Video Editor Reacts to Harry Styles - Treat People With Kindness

Hello, everyone. My name is Josh. I'm an award-winning video editor that reacts to music videos, movie clips, and more.
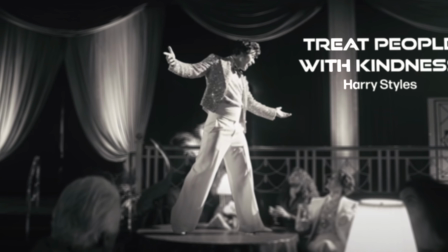And today, we're digging into Harry Styles' Treat People With Kindness. I'm so excited for this one. All I know is that it's directed by Ben and Gabe Turner, who are the same ones that directed Golden. And that's my jam. So, hey, without further ado, let's get into this. Oh, God. Oh, my God. My freaking audio on here was blasted all the way up. That was some ear damage. I hope I can hear the rest of the song.
We can.
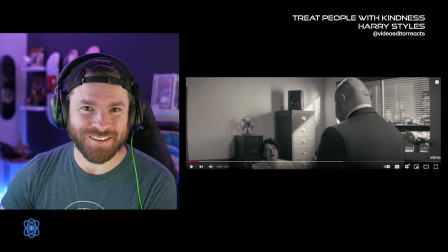Well, I'm getting like a queen vibe to this. This is awesome.
It's just a pop-up.
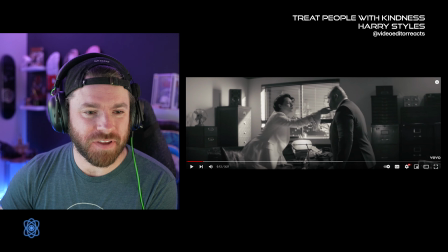Fine.
Oh, hey, isn't that Phoebe from Fleabag and Solo, A Star Wars Story?
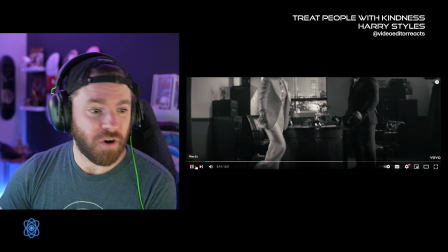It's true, you're good.
Oh, actually, I just saw this.
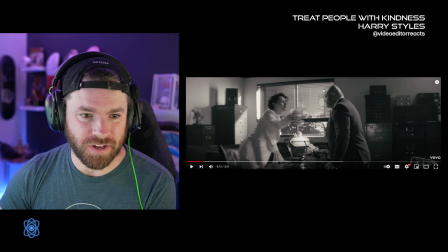From just the camera moving and everything, I'm seeing that this is most likely a green screen or some kind of image that they put up of New York City. You can just definitely tell that's 100% fake, but I am loving the black and white look.
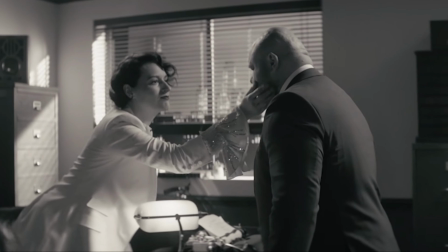And I am also loving the contrasting colors to this. I say colors. I mean, I guess black and white are colors.
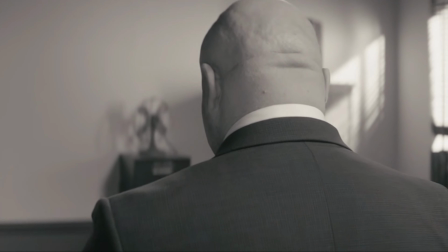Right? So, yeah, I'm loving the contrast. He's wearing black, she's wearing white.
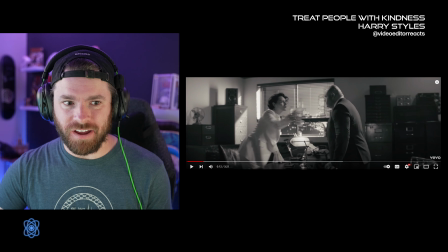The white walls, the black cabinets. It's giving an awesome black and white look. I love it.
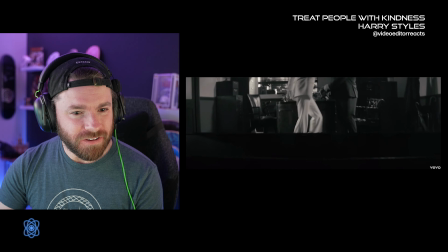oh cool oh
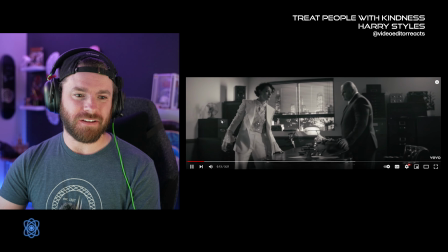that's awesome so right here we have just a really simple since
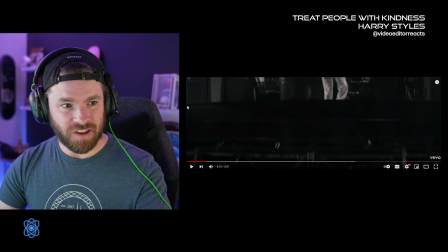it's black and white it's a little bit more simple to do this but since there's a just a solid line
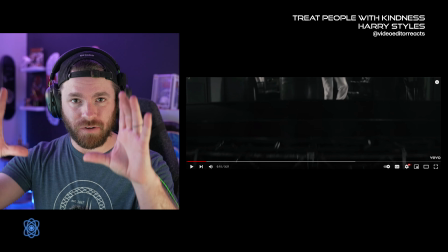on the ground that they're bringing that camera down and matching it with a crane shot in the next
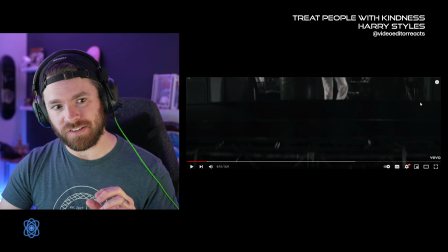shot so they're matching the camera movements and it's just a simple mask that's going across the ground here and it's it's
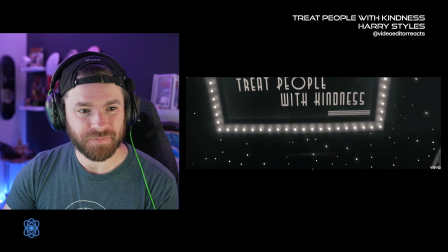looking pretty freaking sweet oh
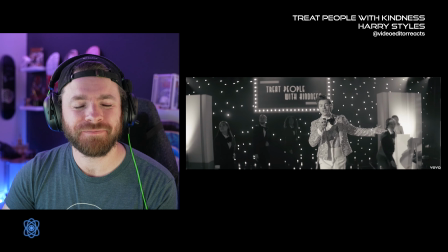man i already know this is gonna i've got a good feeling that this is a jam that's
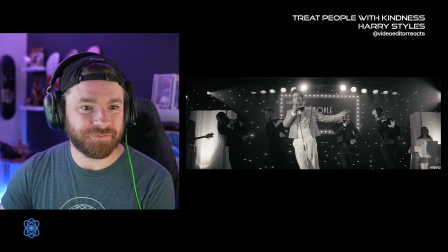what i have a good feeling about harry i'm just taking it all
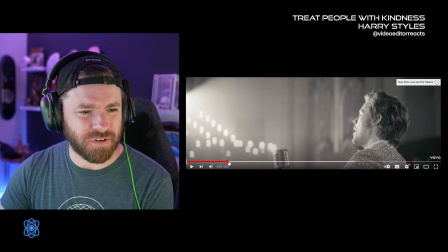floating up and oh hey that shot was pretty freaking cool so right here the reason why they did that is they want to
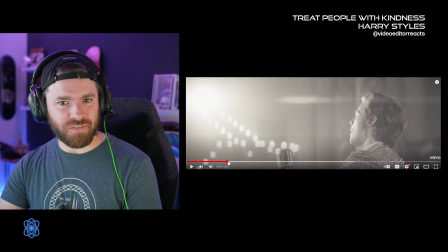give that lens flare look. I believe I saw, there it is. There you are right there.
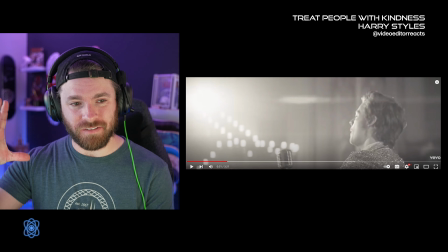I love, love shots that start off at like shining with a light in it and then moving away from the
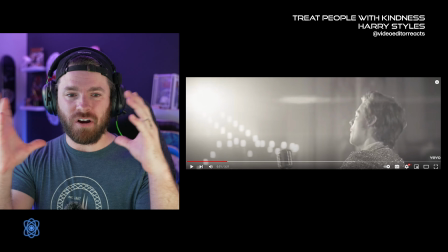light so we can just see that awesome lens flare and then also aiming back towards the subject after that.
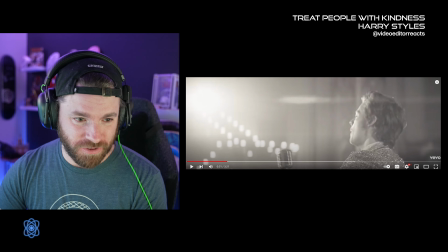That's really cool.
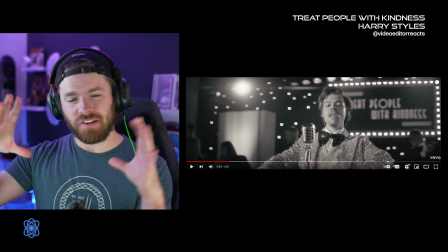Okay, so one thing I would have actually added to this is some kind of vignette that would have looked really cool we see a little bit of
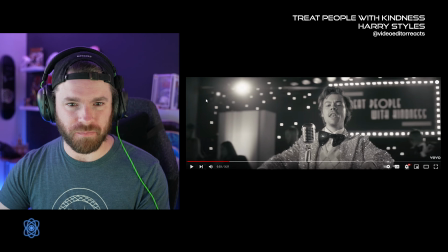thing a little bit of vignette right here but I think that's just a natural one from from just this angle but something I definitely would have added was just the ever so slightest vignette
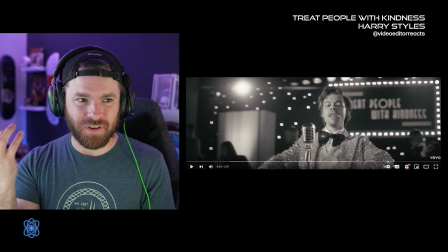to just kind of I don't know give it even more of like an old-timey feel-ish of course not too much at all but this
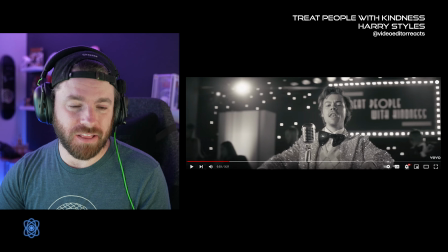because with black and white you just got to be really careful with that but But I think that that would have looked really, really cool here.
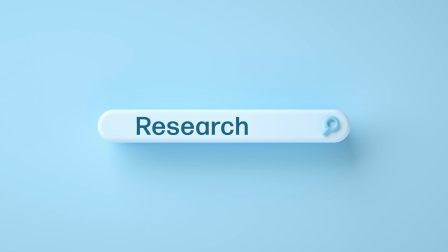And I love, love the choreography in this. This was choreographed by Paul Roberts.
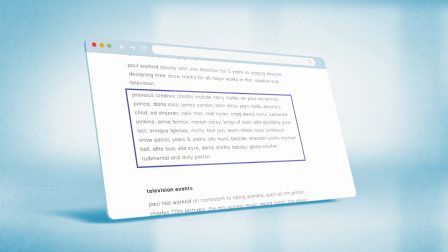He's famous, famous for his work. I mean, he has done, you know, frickin' Spice Girls.
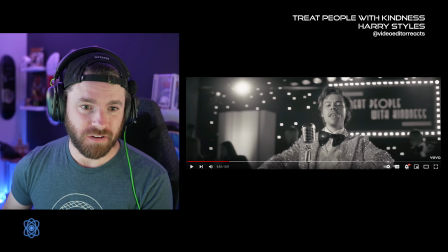He actually worked with One Direction for, I think I read for like five years.
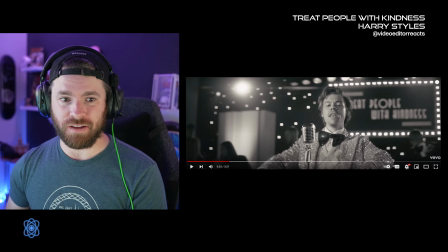So that's probably where Harry found him and everything and started working with him.